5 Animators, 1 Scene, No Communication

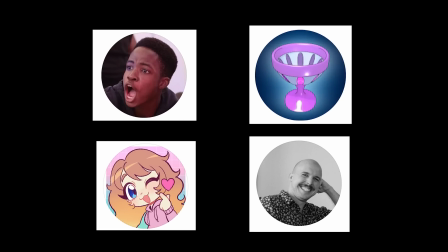In this video, me and 4 other fellow animators will be creating different parts of the same scene.
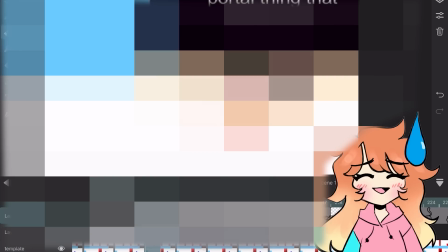But we won't be allowed to see what anyone's doing until the end, and there'll be no communication. Let me show you how this works. So I've blocked out a rough 20-second animation, and this is the scene we're going to use.
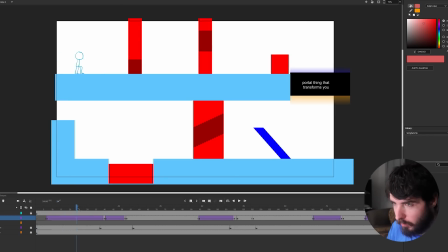So let's just go through it. It's basically an obstacle course, like a video game, or one of those Stickman videos you might have seen. Each of us is going to tackle a different element of the scene. So someone will animate this little blue character. Someone's going to animate these red traps. So the character just comes along.
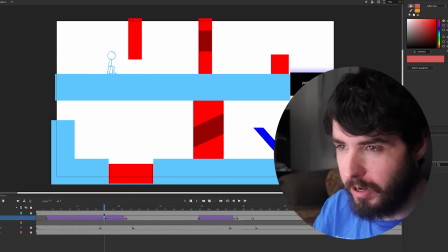It's going to be completely replaced by whatever animation they come up with.
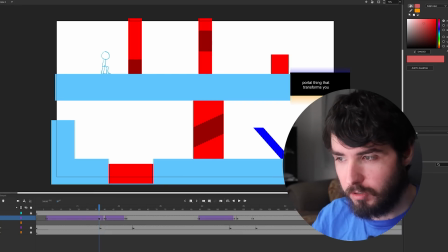But this is all here just to synchronize the timing and positioning so that we all can make the scene work well together without seeing what we're all doing.
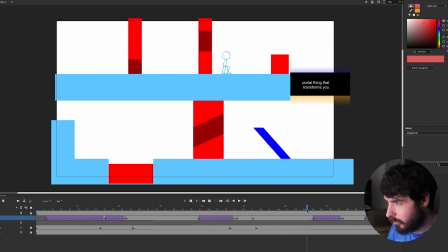So it goes through more traps, jumps into this portal. Now this is where the character goes from blue to orange, but this is because the character is going to switch and another animator is going to animate this bottom portion.
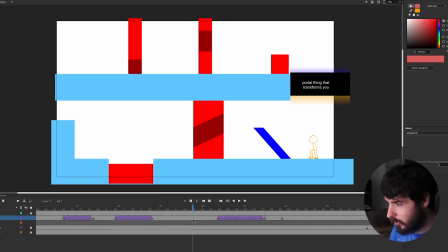I think that makes it a bit of a more unique scene, but also it splits the workload so we don't have one person doing the entire character animation. So yeah, it just goes through a bunch of traps, a little bit of optionality, and then boom.
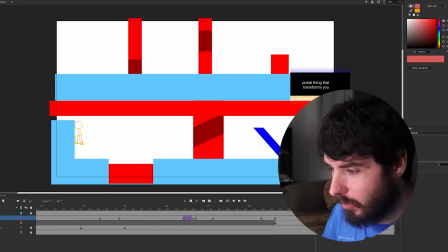I kind of imagine that as like a big laser, but you know, it could be like a swarm of bees flying past.
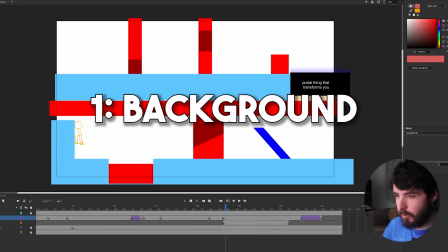Okay, so the way I'm splitting it up is one person does the background, all the blue platforms and everything behind it, and the portal.
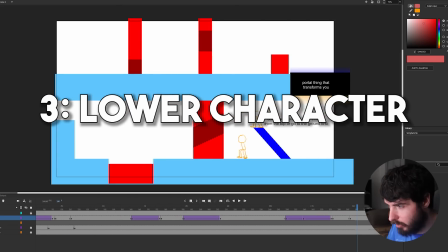We have one person animating the character on top, one person doing the character down the bottom, one person does the traps up top, and one person does the traps on the bottom.
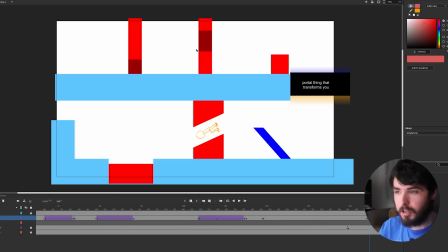Now the traps look pretty simple, but we can go as complicated as we like as long as the traps are open when they need to be, in those specific spots, right? Because the character has to get through it. This red box could be all sorts of things. So I basically let people choose their roles, and I ended up doing the traps on top.
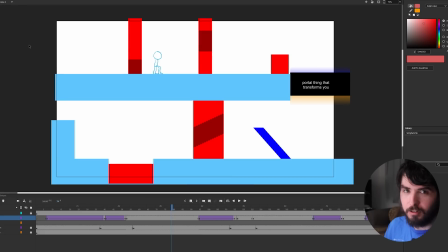I say that as if it's past tense, but I haven't even started. So perhaps I should get started.
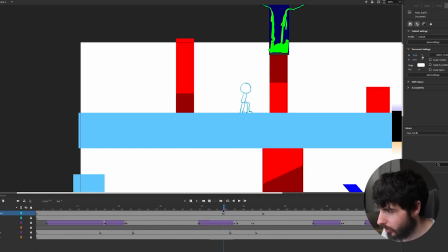Alright, so for the first contraption, the second one, I've set up a bit of an acid spillage situation. So we've got tubes filling this bigger tube with acid. It's falling through this gap, and then once it closes, the flow stops.
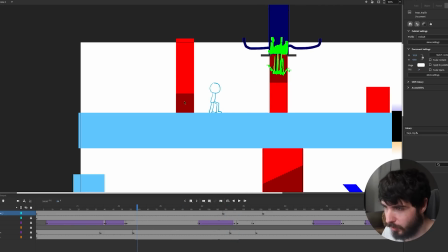You can jump through. I initially had it over here on the first one, but I realized if you have acid spilling onto the floor and he slides through, I think that would be bad for you. Don't really want to melt your entire back, so I'm just going to put it over here instead.
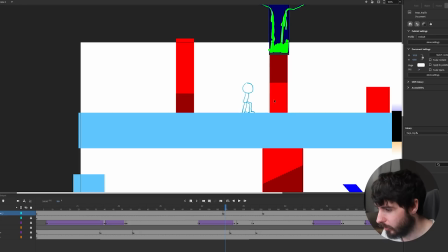Don't know what I'll do for this first one. But the bottom part of this red thing is going to be some kind of metal contraption. Maybe it's got spinning blades on it, but you just can't touch it. Quite a precarious jump to be making.
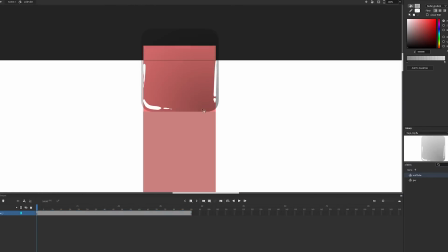Yeah, I'm going to start actually animating this now. I started by making the glass tube with some sliding doors underneath to let the acid out, and smaller tubes that feed more acid in.
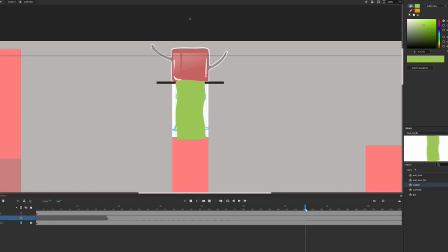For the flow of liquid, I animated this wavy shape as a base.
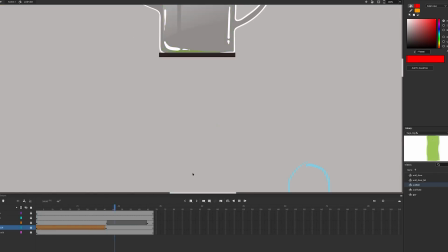Then I drew in the same green color in the tube and animated a mask to show the tube emptying and refilling.
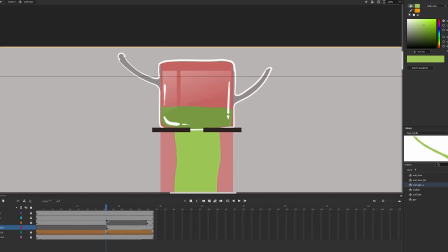I had the acid pour in from the side tubes with a few frames of it entering and then a shaky loop.
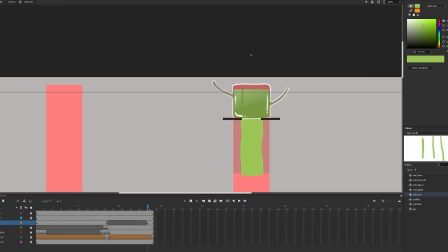That didn't seem like enough, so I also dropped some in from the top. To go from closed to the full flow, I drew a bunch of in-between frames as the tube opens.
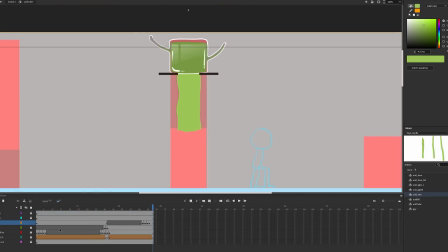Now I'm going to add details to the acid fall.
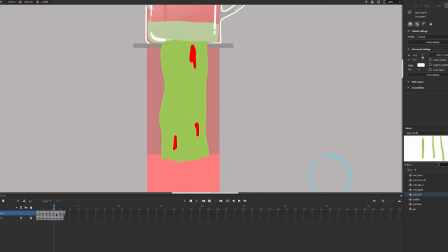I can use a lot of the same techniques as the waterfall I did recently, starting with holes that fall down, which I'll make on another layer, then merge and delete.
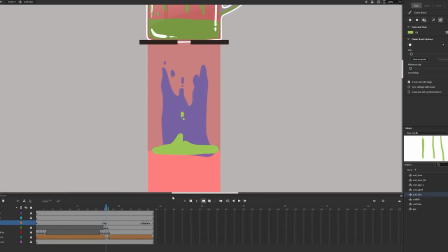When the doors close, I need to have the liquid stop and fall down. Then it's back to more details on the acid.
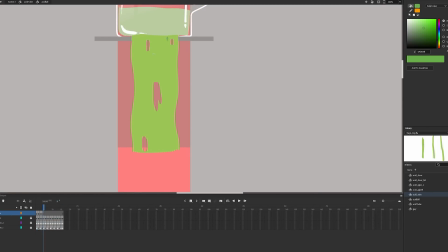I drew these dark patches falling down, then a wobbling shine loop.
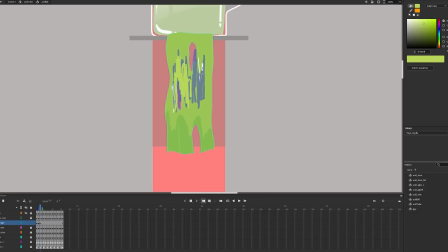I added a scratchy dark animation at the bottom and a lighter patch in the middle. It looks pretty good, so time to start on the bottom part.
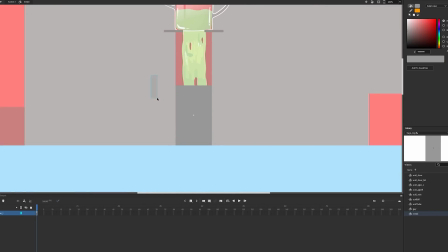I made this metallic cylinder with the idea of having spinning saw blades on each side. I used this 24-sided star shape, drew some scratches on it, and made it spin.
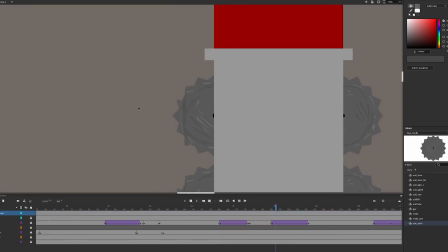To make it more interesting, and so it's easier to tell that it's spinning, I added variation with different point sizes and cuts.
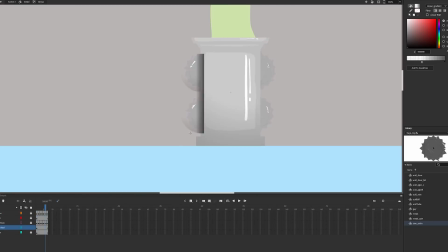Now I'm just working on shading and details to make everything look nice. And a glow on the acid to top things off.
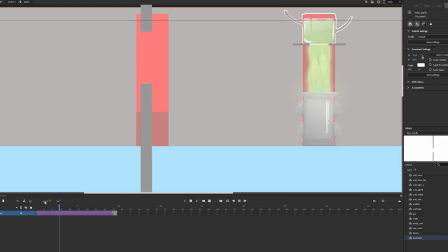Over on the left side trap, I landed on the idea of having 2 objects with a gap moving in opposite directions, leaving just enough time for the character to slide through.
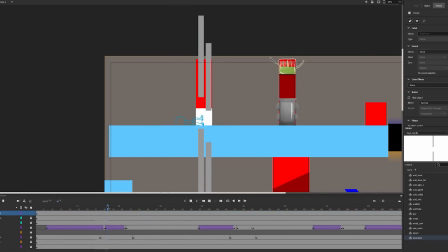Before deciding what that would actually be, I went back and added some shine and steam to my first trap.
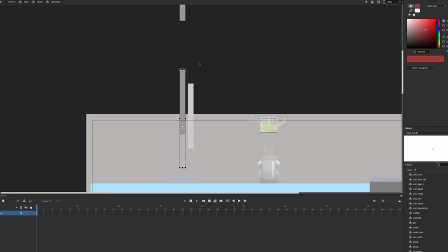There was a lot of tinkering with the speed and spacing of these moving objects. Then I went back to the acid again and added bubbles.
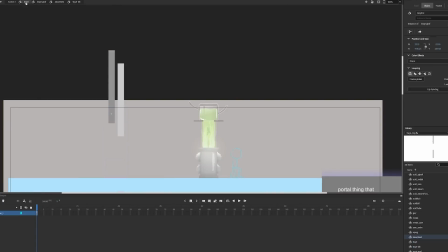Once I was happy with the blocking of this thing, I eventually went with these strands of electricity.
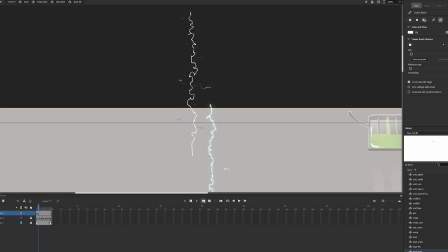So I animated a squiggly lightning shape, then added little zaps branching off. I also animated a straighter shape down the middle.
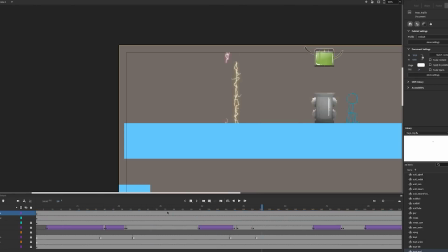The glow colors I ended up changing a lot, but for now I'm putting in an orb of glowing light where each lightning thing comes from.
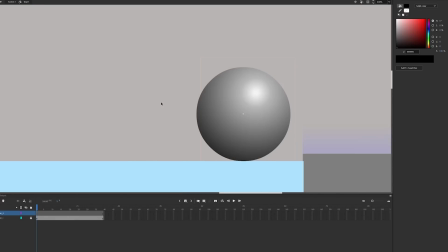For the final trap, which stays in one place, I wanted to make a spiky ball for some reason.
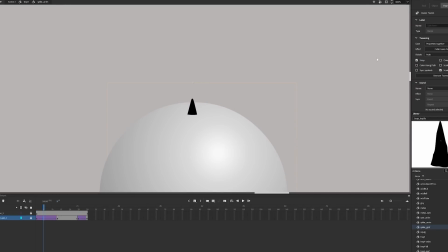I drew this rugged spike shape and had it move in and out with a mask to hide it in the ball. Then I copied that all over with the anchor point in the middle.
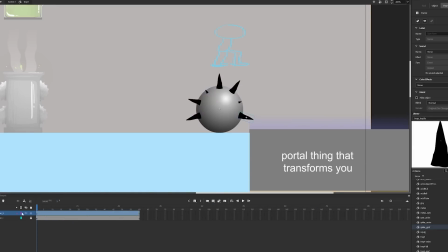To make it more chaotic, I had a different starting frame for each spike loop. I also made these holes so the spikes actually have something to poke out of.
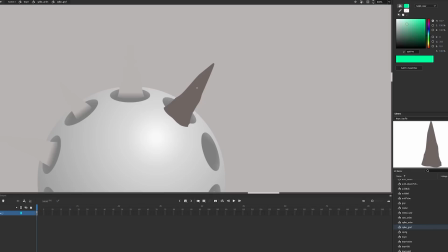I made the material kind of bone-like, because I thought more metal would just be boring.
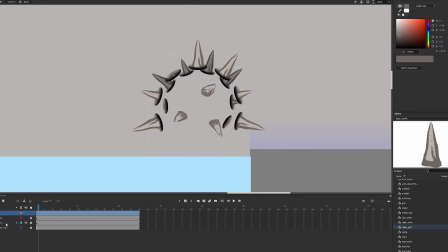Now for 3 more in the front to populate that area. These ones aren't going to move because it's kind of difficult with the weird angle, and they'll be partially covered soon anyway.
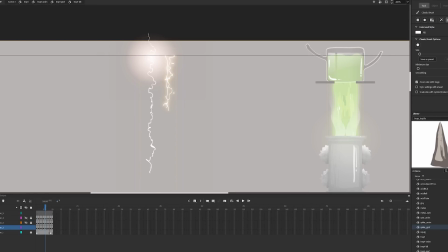Let me just go back to the lightning real quick and add some thickness. Now time for some fire.
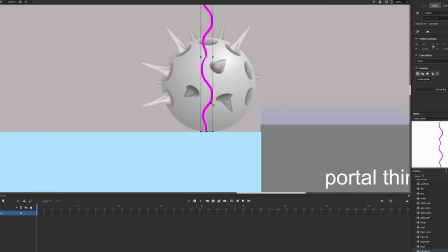Yes, I'm adding flames to this spike ball because we need more danger. I started with a wave animation, added circles flowing upwards, and used that as a guide for my fire shape.
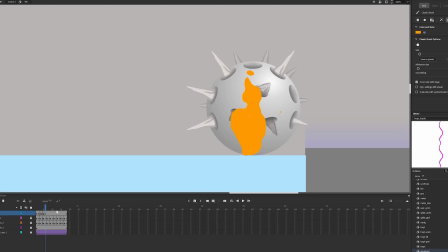I coloured it in and added some more small bits flying off. Then some yellow patches in the center and white within that.
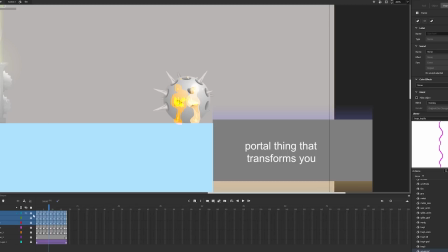I duplicated the animation and offset the starting point for an organic flame duo.
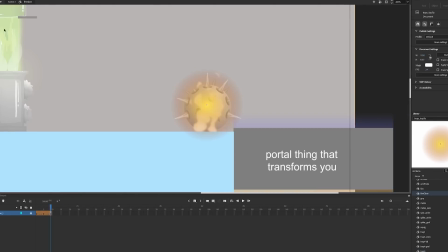To get that fiery look, I played with the blending modes, added a blur and glow.
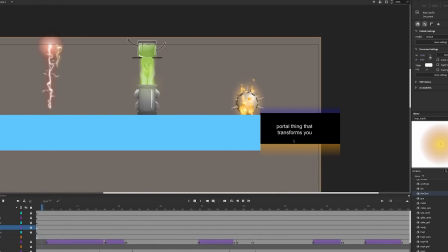Then I thought it looked better without the blur. I also put more flames in the back and an extra glow at the bottom.
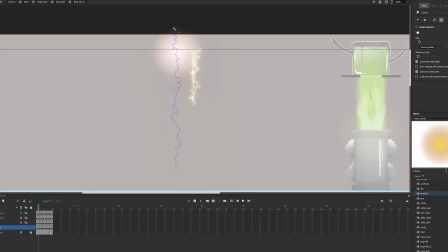So that's my traps pretty much complete, and now it's a matter of making small adjustments to everything.
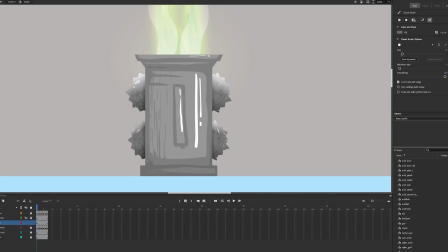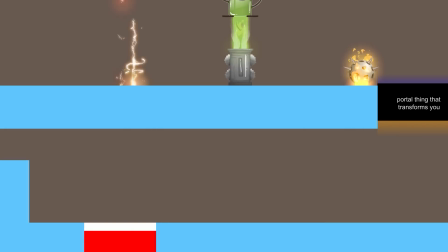So this is what I've ended up with. Pretty satisfied with it. Now let's see what everyone else has gotten up to.
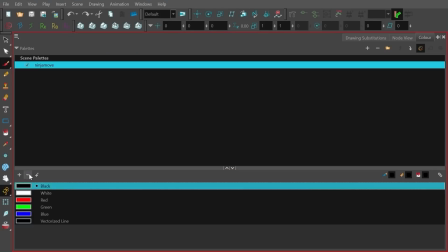Hey guys, it's very exciting to be on the channel. I'm Jason.
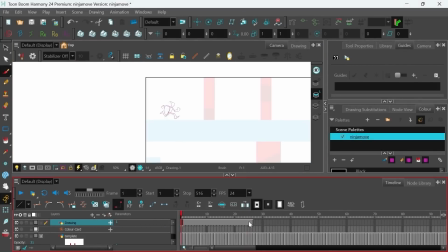I'm an animator, 2D animator, and I'm really excited to be a part of this project with Science Sandwich. So when I saw the template for the animation, the first thing I thought of was a ninja character.
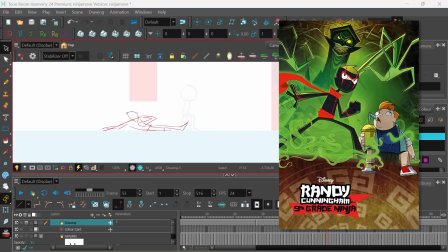And I was really inspired by the character Rainey Cunningham from the Disney XD show.
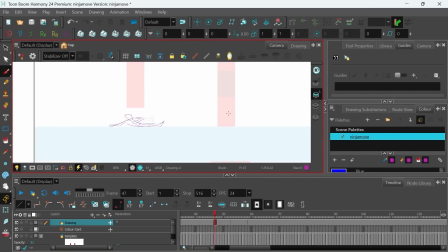And I wanted those kind of proportions and the really gestural way of drawing at the character. So that was the direction I went for when designing the character. So after designing the character,
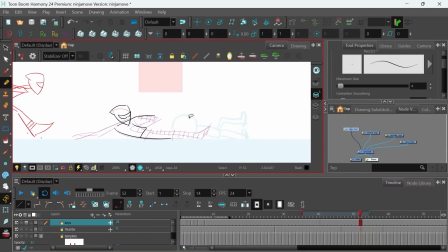I moved on to the thumbnail stage where I just did a really quick
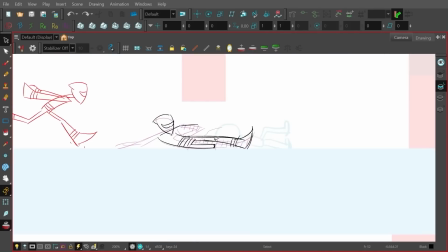draft of the kind of motion I wanted in the animation,
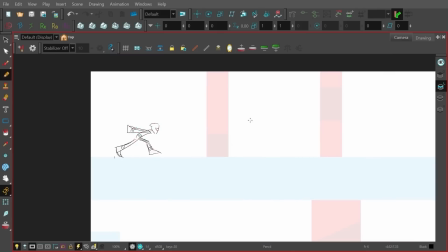the kind of poses the character would be in while traversing through the traps.
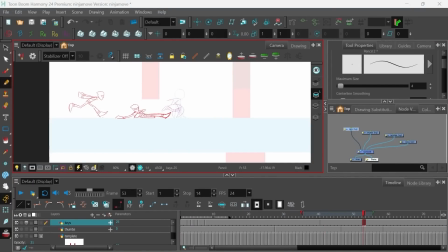The idea I had was the ninja character running in from the left and then
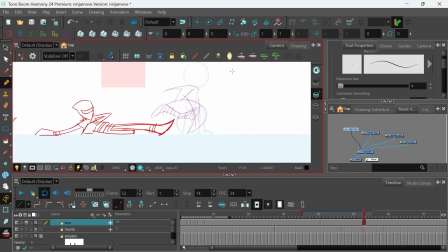sliding down whatever trap the other artists have in mind,
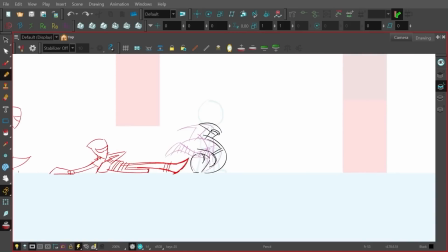doing like a combat roll and waiting and then jumping over the other trap.
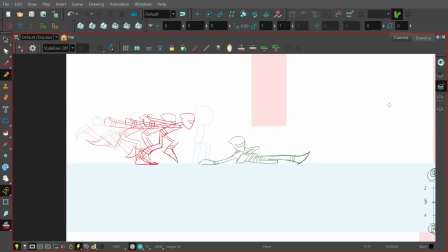And then I had this cool idea of a gainer, which is a backflip that goes forwards.
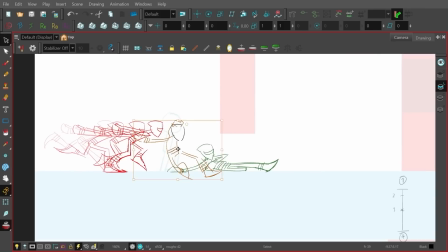I really felt ambitious in the moment because of the kind of character I was working with.
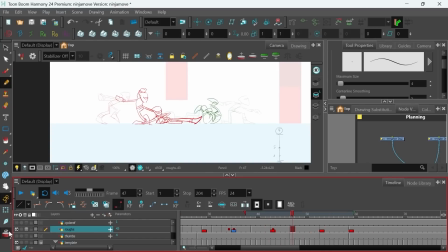So after the thumbnails, I moved on to drawing the keyframes, which are essentially the thumbnails, but just revised, made to be on model.
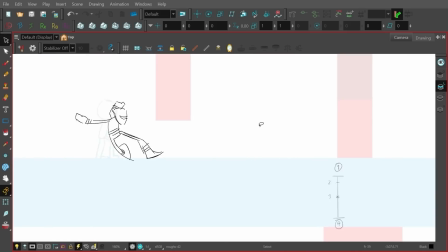And then I moved on to the breakdowns, which are essentially drawings that tell you how each keyframe is gonna translate from one to the other.